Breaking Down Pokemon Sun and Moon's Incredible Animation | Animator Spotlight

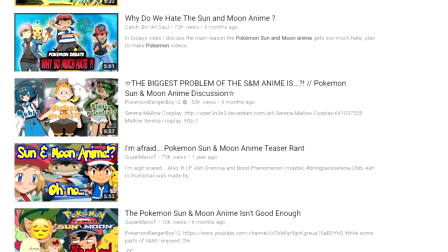So, it's been a year and it looks like the YouTube shouty men were right. Pokemon Sun and Moon looks bad.
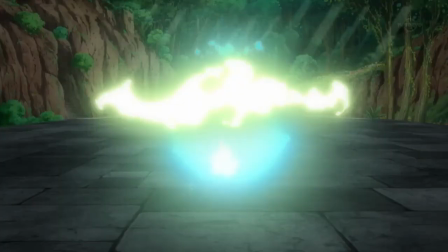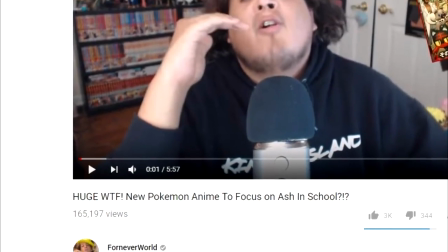It's just a dumb school comedy anime.
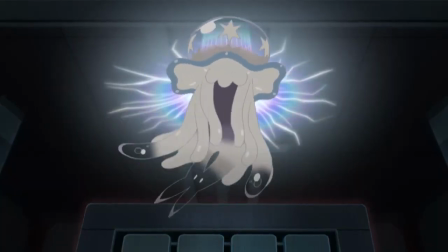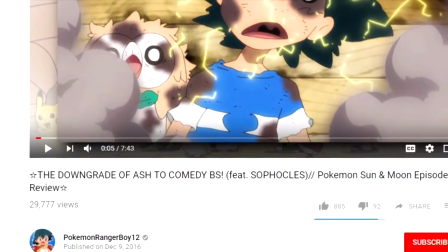And it's nowhere near as intense as Pokemon XY was.
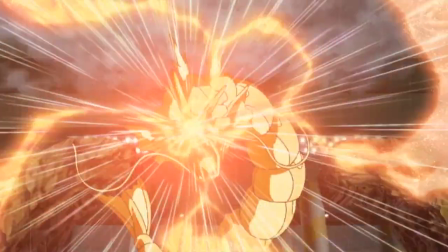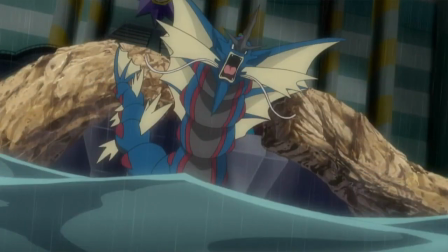Nah, I'm kidding. Hello and welcome to the Canipa Effect. In fact, this is an Animator Spotlight on Pokemon The Series, Sun and Moon.
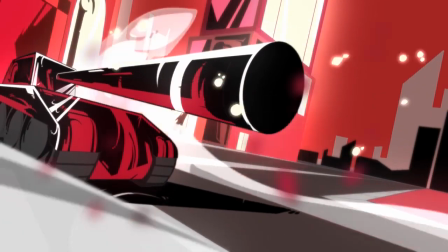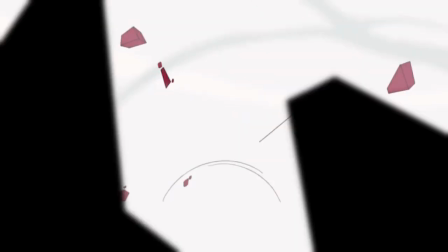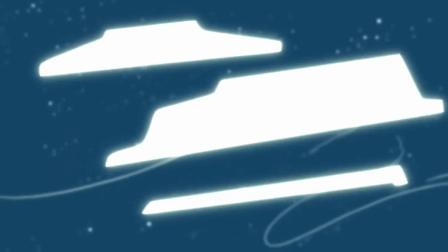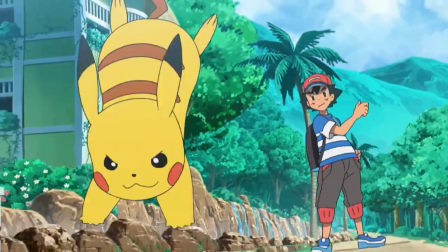This is actually my second piece on Pokemon Sun and Moon. In September 2016, I addressed the controversy regarding the character designs,
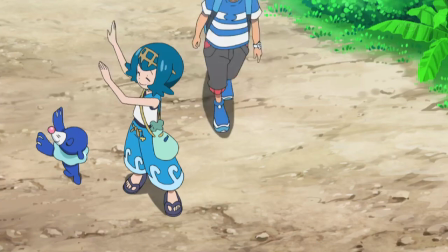describing the advantages of simplifying the designs, and how the series as a whole would benefit from new changes to the visual formula.
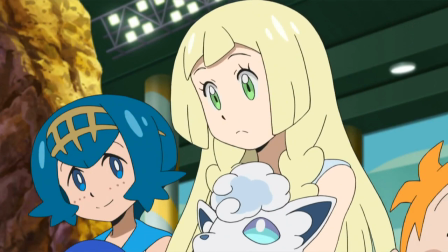By making designs that are easier to animate, the show could have more moving parts, allowing for more types of visual stories to be told.
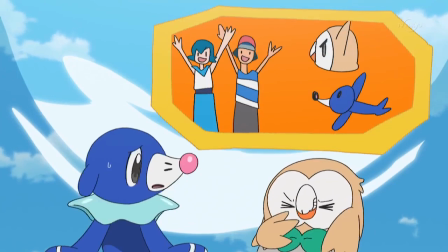For example, one of my favourite early episodes was one with hardly any dialogue at all,
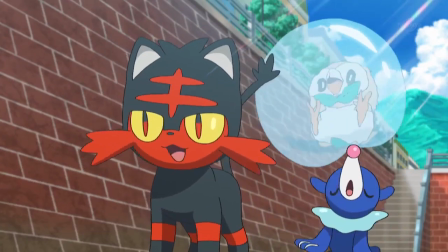as the three starters expressed themselves through animation with lots of squashing and stretching.
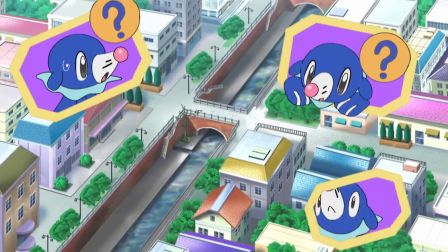Pokemon Sun and Moon doesn't take long to reach its stride, although that depends on where you believe its stride actually is.
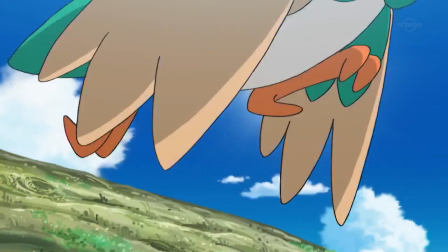With the new character designs, Pokemon is able to more effectively carry comedic episodes by adding new elements of visual humour.
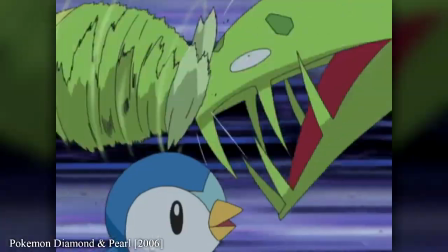There's been this trend for the past 20 years that every episode needs some kind of battle or at least a tussle with Team Rocket,
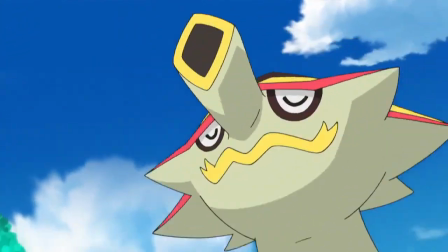but Sun and Moon has felt much more comfortable with having episodes that involve a few shenanigans and silly moments.
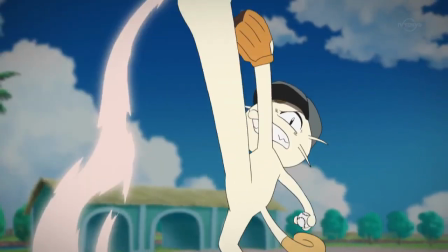What was commonly referred to as filler episodes that you should just skip in previous seasons are now a part of the core appeal,
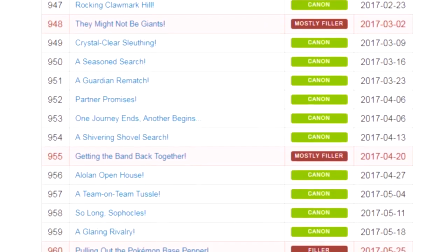which is great because the insistence that you should skip anything without an important battle in Pokemon always annoyed me to begin with.
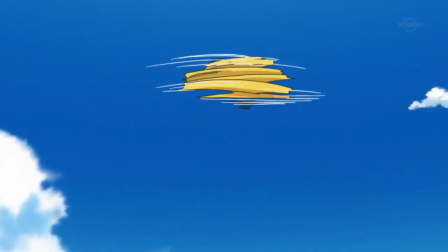One of my favourite examples of this was in Everyone's Favourite Baseball episode, Episode 28.
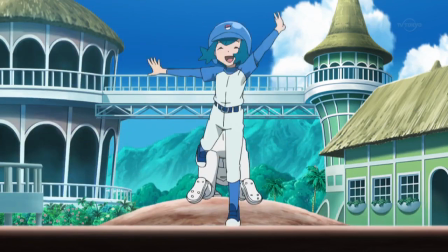Simple designs can be a blank canvas.
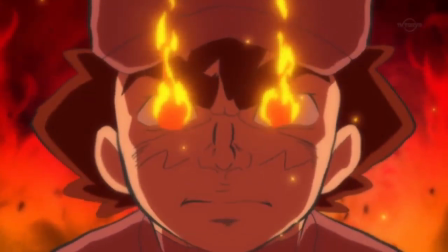Once you've broken down a character into a few distinctive characteristics, you can go all out with switching up the style as long as those characteristics are retained.
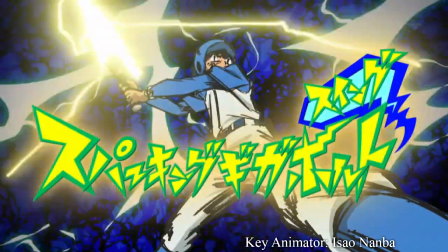So this awesome, sparking gigabot swing can have the freedom to have all of this extra line work without looking off-putting.
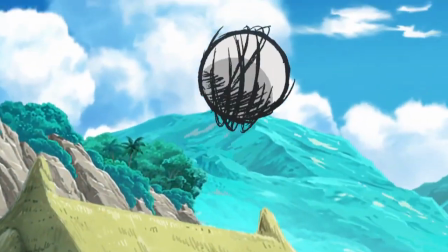With simple, loose character designs, much more becomes possible when trying to create fun scenes like this.
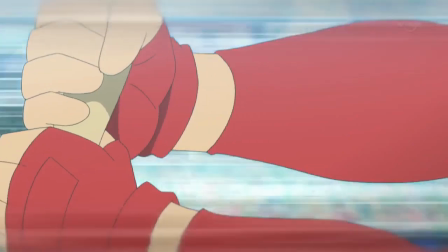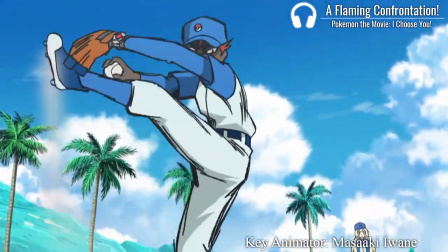The impressive shot with Kyawe pitching was animated by a guy called Masaki Iwane.
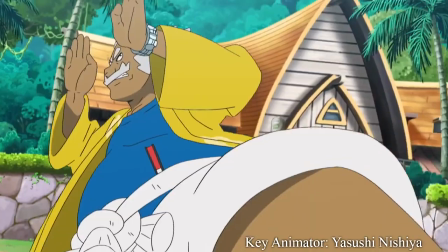If there's one name to remember when it comes to Pokemon, it's him. Long running anime series can be a pain.
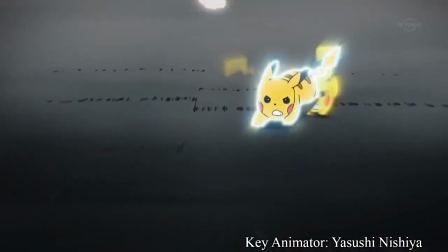It needs to be a tight, reliable schedule, with episodes being released endlessly for for years,
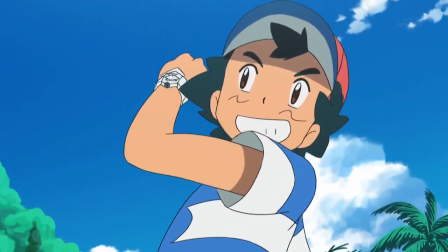and enough animator manpower to have several episodes in production at any given time.
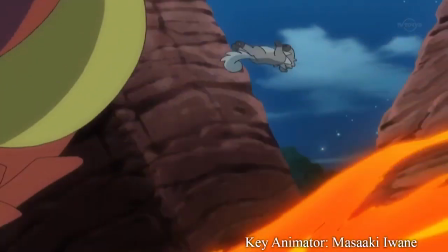Or just one guy. Misaki Iwana has been famous for animating entire episodes by himself for years now,
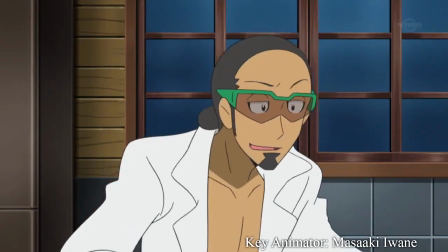but his Sun and Moon episodes have consistently been some of the most impressive, even when he's the only one providing key animation for them.
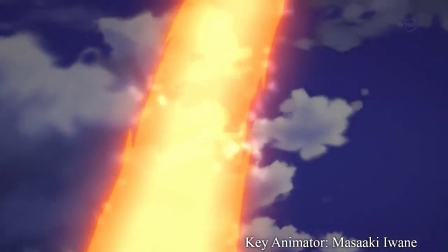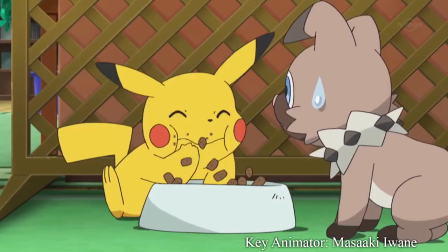Episodes with just one animator are a rarity to begin with, but episodes at this level of polish and frequency is something incredible.
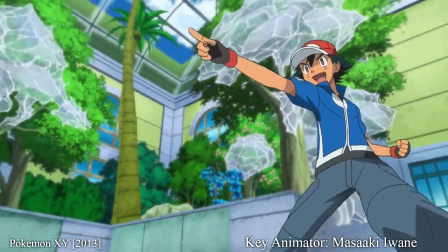Iwane's best moments in X&Y were his battles, but thanks to the new redesign and animation philosophies within Sun & Moon,
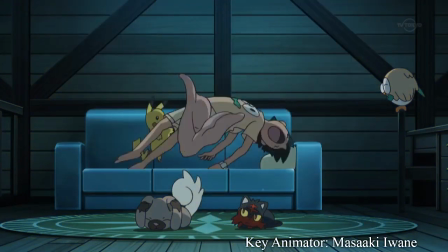we've seen what he can do with character animation and lighter moments. In fact, we saw it in the first episode, as he was the one that animated the ending credits.